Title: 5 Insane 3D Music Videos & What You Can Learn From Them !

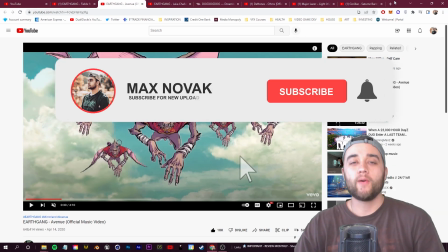[0:04]
What's going on, guys? Welcome back to another video. Today we have something a little bit different.
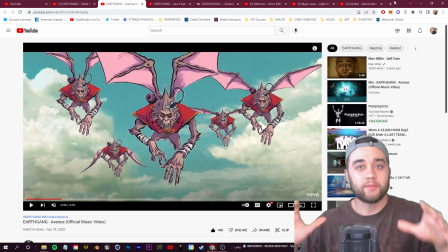[0:09]
We're not going to be giving you a step-by-step tutorial in today's upload. Instead, I'm going to be talking about 5 insane music videos, what you can learn from them, the value you can take away, some unique ideas, and we're just going to react to some really cool works of art.
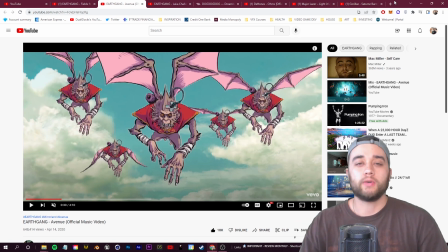[0:24]
I love music videos. I think for visual creators, it's a great way to express and have full freedom, so you get to see a lot of really interesting stuff. If you enjoy this type of video format and you want me to work this into some other tutorial uploads I put in, comment down below any ideas, any videos you think are worthy of reacting to,
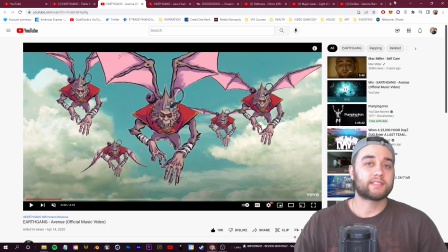[0:42]
and yeah, let's go ahead and get started. Remember to slap a like on the video if you do enjoy.
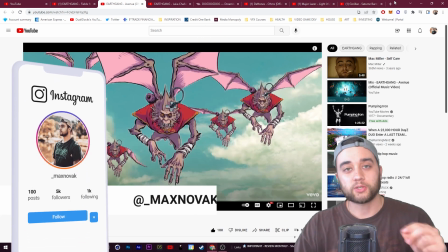[0:46]
It helps a huge amount with the YouTube algorithm, and subscribe, turn on that bell notification if you guys enjoy the content.
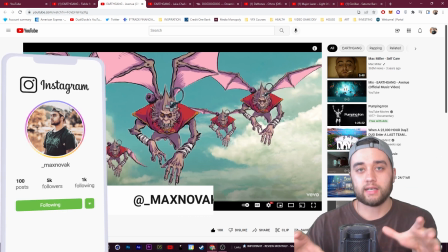[0:52]
I also want to say, quick disclaimer, I'm going to try and stick to videos that aren't made by giant studios,
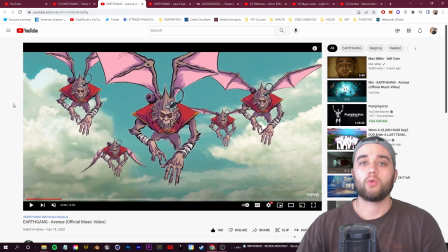[0:57]
that can be created by either an individual or a group of individuals, because again, I'm trying to focus on value here, and some of these things you can take away and apply to your own work.
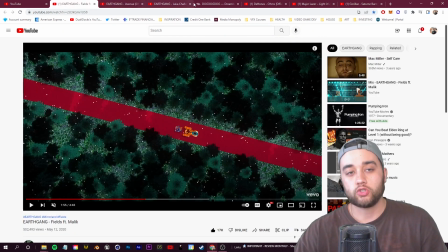[1:06]
So the first video is Earthgang Avenue, and there's actually 2 other similar videos here with a similar style,
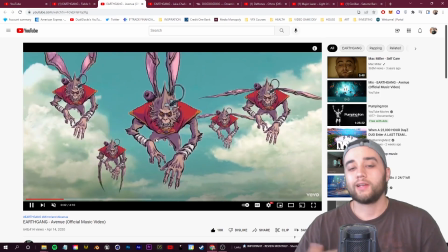[1:13]
so we're just going to breeze through and we're going to talk about some things you can learn about this.
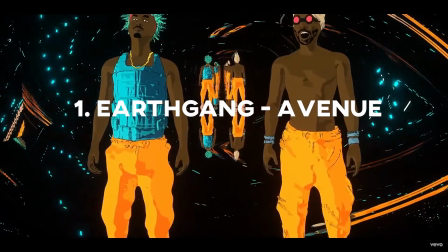[1:17]
What I found so interesting about these Earthgang music videos, if we take a little pause here,
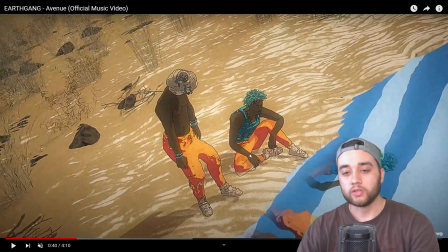[1:22]
you can see that they're mixing 3D and 2D to create this cartoonish artistic style, and I really love that.
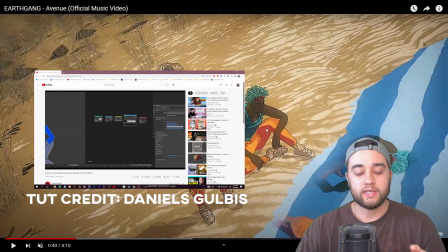[1:30]
There's things in 3D called toon shaders. You can have this cartoony lighting, but you can still have all of the benefits of 3D.
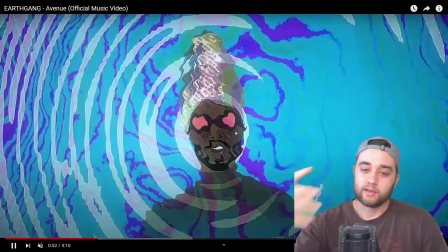[1:37]
And I think they had some really amazing character design here. So scenes like this, 100% 3D, where they have these environments, but then little things like this,
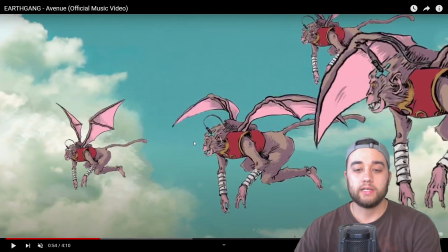[1:45]
like these flying monkeys, these could probably just be 2D images that they drew out and had some simple little animation.
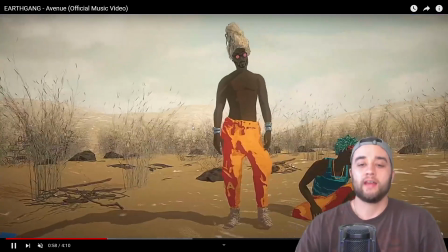[1:51]
So you can add your own creative style. You can draw into your different textures to make your 3D toon shaders look more realistic and in your style.
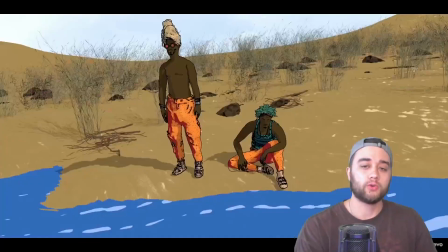[2:00]
And again, it's a great way where people can use 3D tools to create some amazing visuals with that unique style.
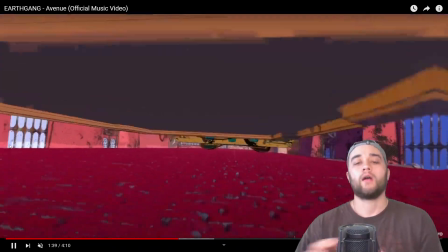[2:06]
Now, I do also want to point you guys out here to some different tutorials for getting started.
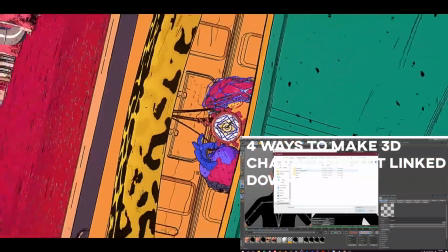[2:11]
If you guys are interested in starting with 3D or learning some new things about 3D,
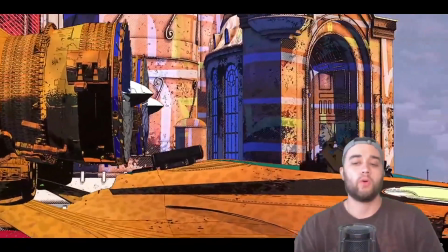[2:16]
because I think it's an interesting medium and it's such a great tool for people who are creating different types of video works.
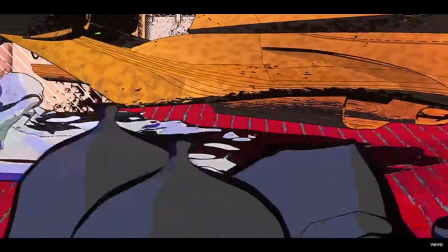[2:23]
So I'm going to leave some tutorials below. I'll leave some of my Blender and Cinema 4D tutorials, as well as I'll link some useful things on toon shaders if you are interested.
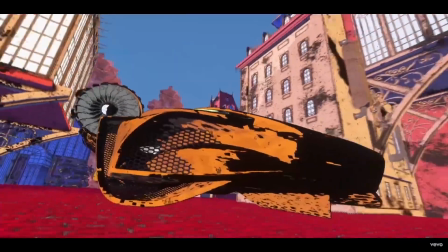[2:31]
So use the description as your own little reference point for picking up and learning different things.
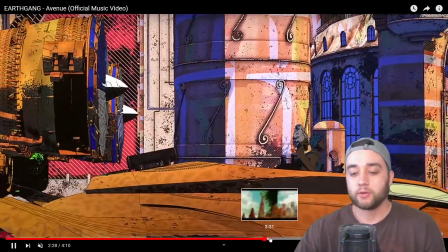[2:36]
I'm not going to sit through and show you everything because we have a lot of different videos. I'm just going to skim through, and of course you guys can check out the links if you want to watch any of these in full.
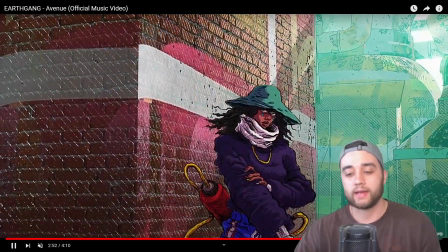[2:45]
Really love this style. It looks like it's coming straight out of a comic book, and of course credits here.
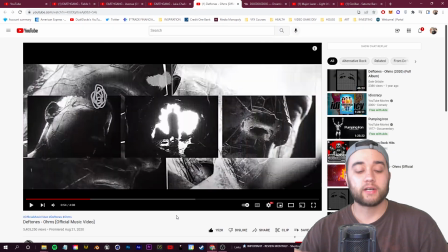[2:49]
This was created by Strange Loop Studios. Alright, so next up we're going to talk about this video. This is Deftones Ohms.
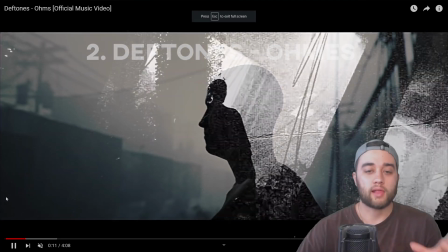[2:55]
Alright, so this music video, Deftones Ohms. What I love about this, they have a mixture of this metal, normal music video,
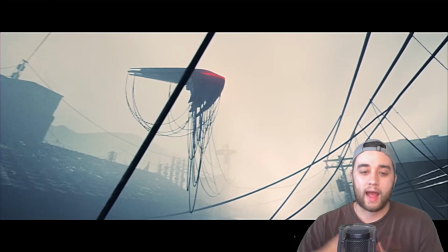[3:02]
but they put in these 3D realistic scenes to sort of add B-roll and create environment, create story for the music video.
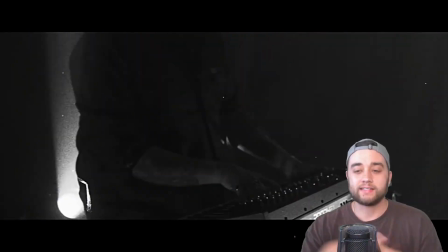[3:09]
I really love this blend because it's taking the classic, gritty,
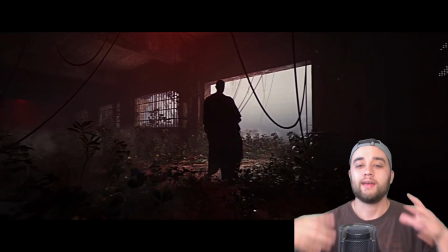[3:13]
hardcore style that you're used to for this genre of music, and it's just adding more layers and elements with things like this.
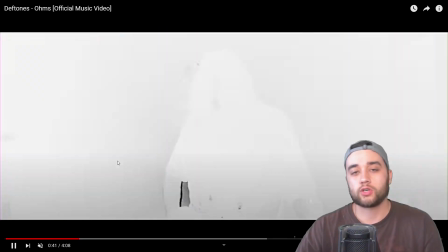[3:19]
I also love how for their 3D scenes, they use these different filters and textures that you can apply in Premiere and After Effects to give it this gritty,
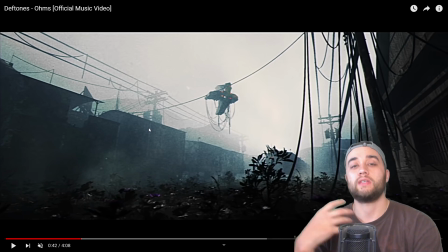[3:28]
sort of realistic feel that matches with the normal footage. I love that about it.
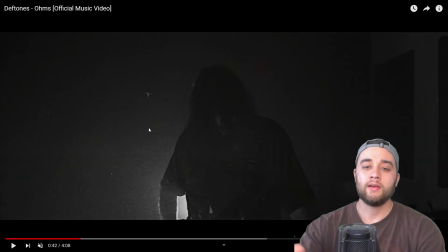[3:33]
Take things like a sci-fi film and make it fit with the performance scenes.
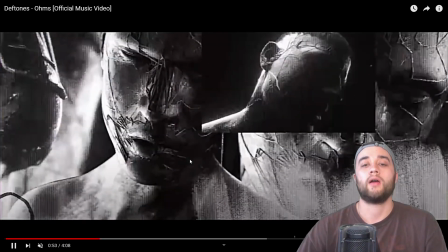[3:36]
So this is something I think you guys could definitely take away from different genres of music, A, but B,
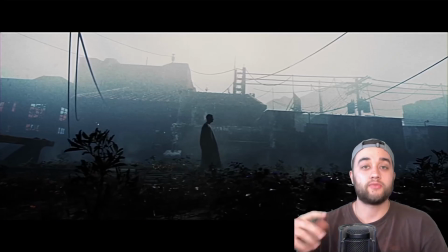[3:42]
ways where you can take 3D scenes or take some of your 3D skills and mix and match
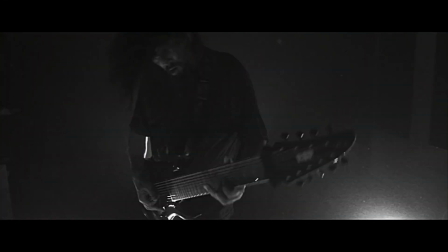[3:47]
them with normal footage that you have to create a compelling narrative and to create an interesting
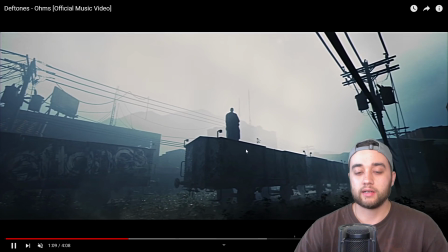[3:52]
music video. So I'll go through again, I'll show you some scenes here, really amazing stuff, the way they blended everything,
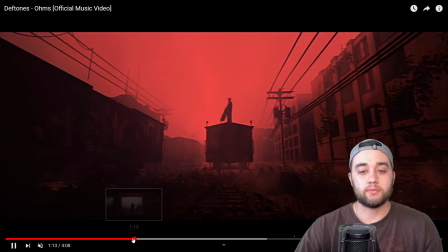[3:57]
the lighting, everything about this is great, and it's even better when you listen with the music.
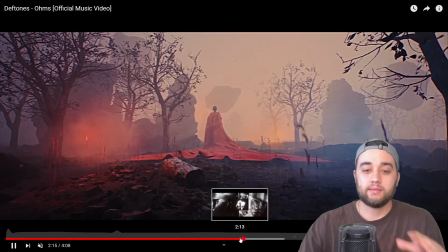[4:02]
And again, I want to talk about things where you can take it away. If things like this seem too much of a bigger scale, I recommend you start small.
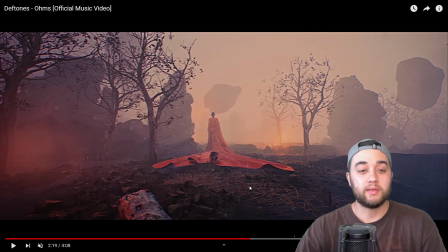[4:08]
A lot of these scenes that you're seeing here, you can find very beginner tutorials for creating something like this.